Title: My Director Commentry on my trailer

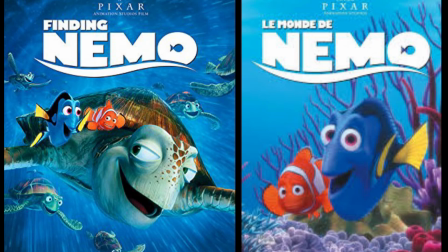Hello, I'll be talking to you about how I made an original trailer into a genre changing trailer.
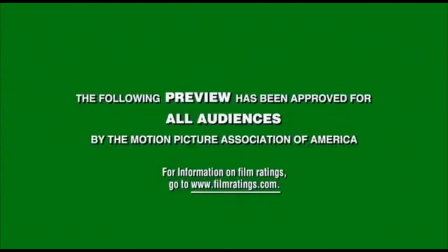The film that I have chosen is Finding Nemo. The actual film is family friendly, but I have chosen it into a horror because watching the film I saw that there's a
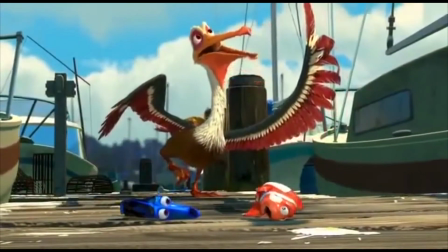lot of horror scenes and thinking that it might be better in horror genre.
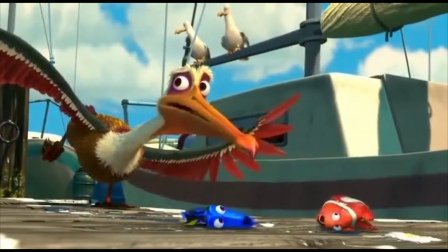I have chosen this film because I thought doing an animation film would be more adaptable.
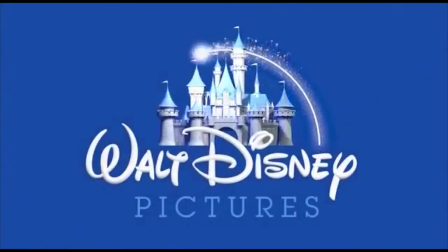I thought that it would be adaptable because throughout my research I have found out that a lot of genre
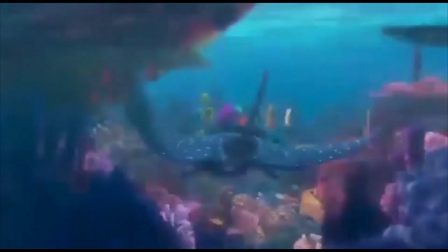changing trailers were animated, showing it's possible to change.
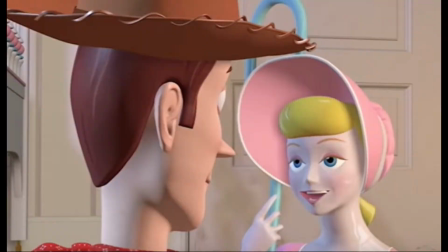For example, in my research I have found that in the Toy Story trailer it is changed
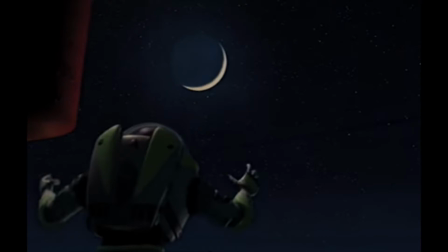into many different types of genres than it's an original one.
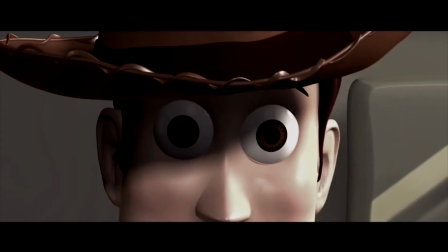I have chosen Finding Nemo for horror genre because of the horror scenes,
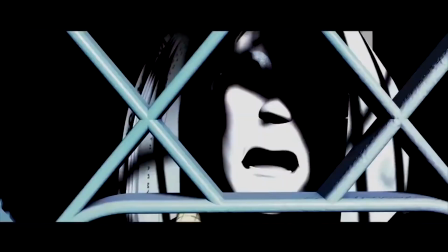and looking at other trailers I have found out that horror genre is one of the most popular.
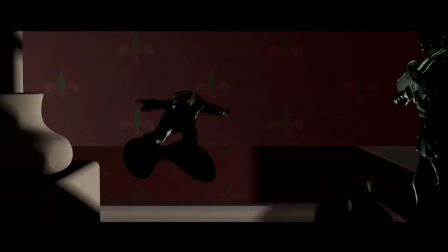I have chosen horror because I wanted to make the film into something new. Like in the Toy Story trailer, they made the trailer into horror,
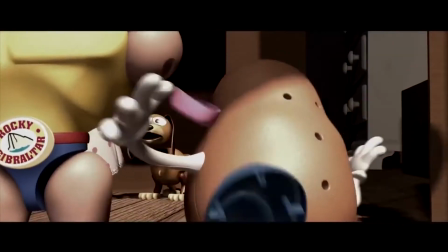showing me it looks like a new film, so that's what I want to do with the other genres.
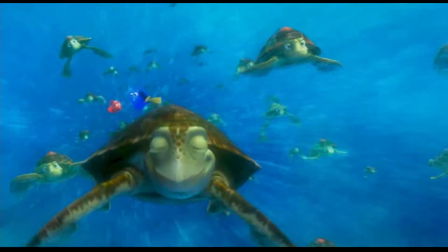The original narrative for the film was when Nemo captured and his dad and Dory were trying to find him.
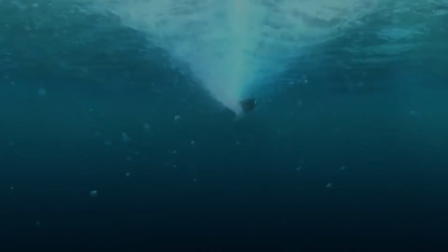However, in my trailer I have changed the storyline a bit. I have changed that Nemo was kidnapped and then he is trying to escape and find his way home.
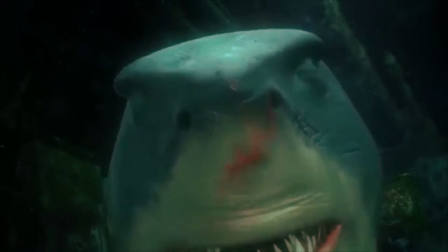I have chosen this narrative because looking at the other genres, I can see that they changed the narrative to fit into the genre.
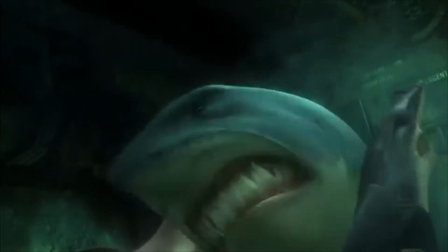I think that it fits the narrative because in the scenes that I have found, most of them are fishes chasing Nemo.
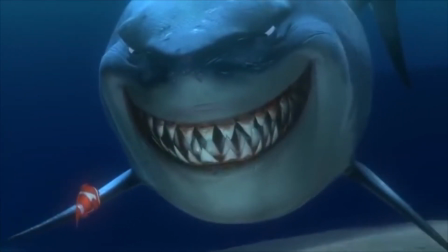I have used clips of Nemo's dad during the trailer because Nemo wasn't in half the clips I wanted.
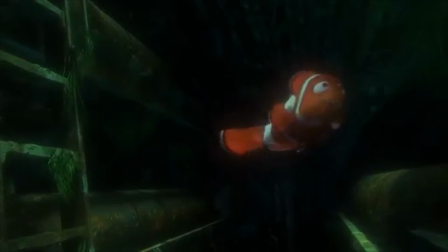In the trailer, you won't be able to tell that it's Nemo's dad because I only use Nemo's dad when he only shows one fin.
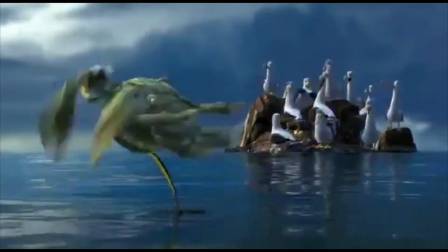The trailer promotes a theoretical trailer because this trailer is 2 minutes and 8 seconds in duration.
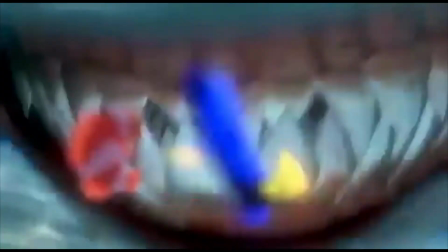In a normal trailer, they are 2 to 3 minutes long.
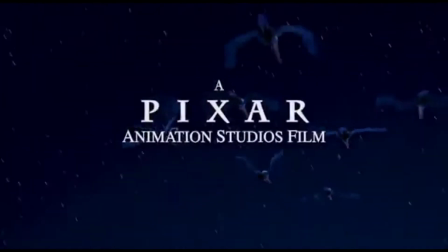Theoretical trailers give a mini storyline, and that's what I want to do with mine.
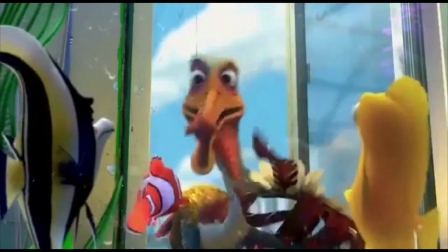In my trailer, I gave a mini narrative because I was looking at the trailers instead of giving the whole narrative.
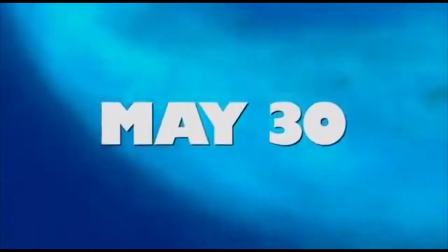The trailer gives a mini narrative to show the audience what it's going to be in the film.
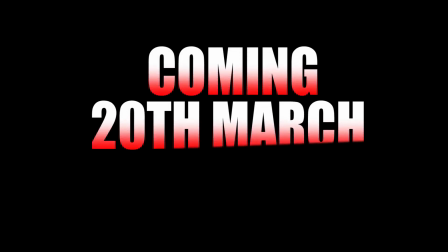I have added key information in my trailer because the audience needs to see what the film is about.
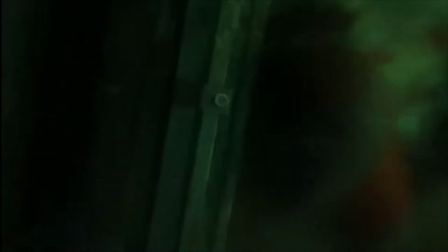Last but not least, I have added a cliffhanger.
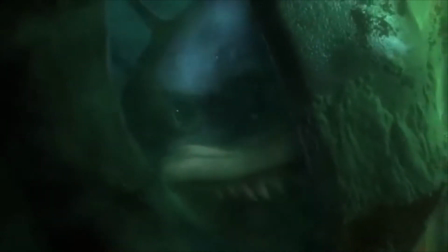Watching the different trailers, I have seen that in the end they have one scene and then cut it to the scene.
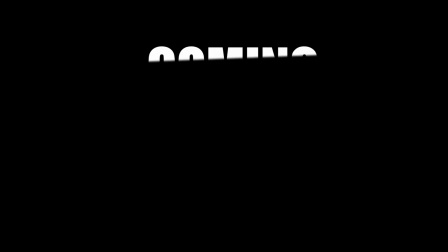It cuts to the title. And the trailer has done this because they want to grab the audience intentions to make them watch the film.
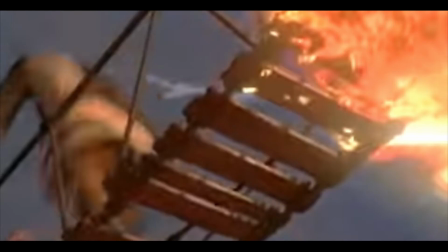For example, in the trailer of Shrek shows that all the actors are on the ladder and they jump into the title.
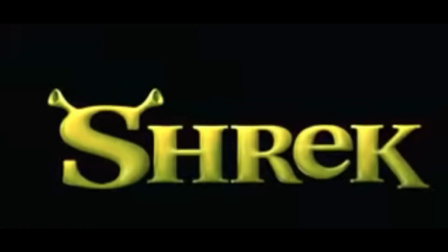This is similar to what I have done in my trailer.
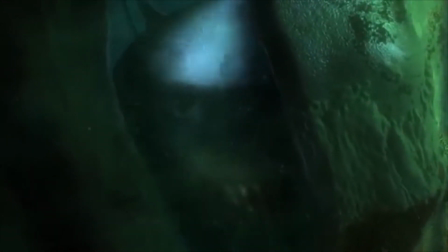Instead of the ladder, I have added a shark nearly breaking the door down, then jump into the title.
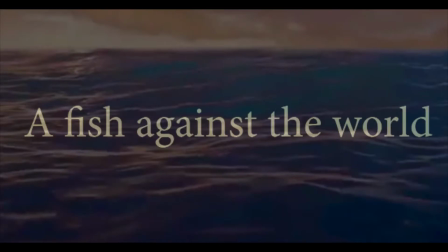By adding the text I have added to my trailer are all different fonts and colors. For the text on the screen, like a fish against the world or 71% of the earth is covered in water.
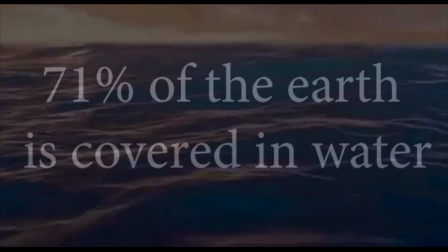The color that I have used in these text is white because the background of the text is water, and using the white color will pop out more, making it more visible for the audience to read instead of using the other colors.
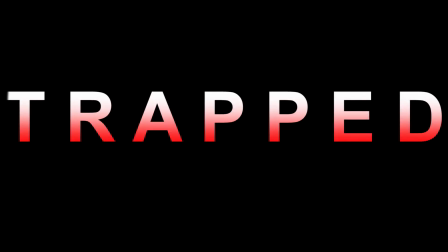The text that I have shown that I have used for my title and my key information are both. The colors that I have used is 2 colors, graduating white to red. I have chosen white and red because the white represents innocence and red represents blood.
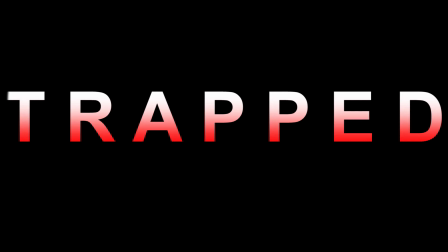For one of the responses that I got from the trailer was, I like how the color are splashing together to make a blood effect and that they are clear to read.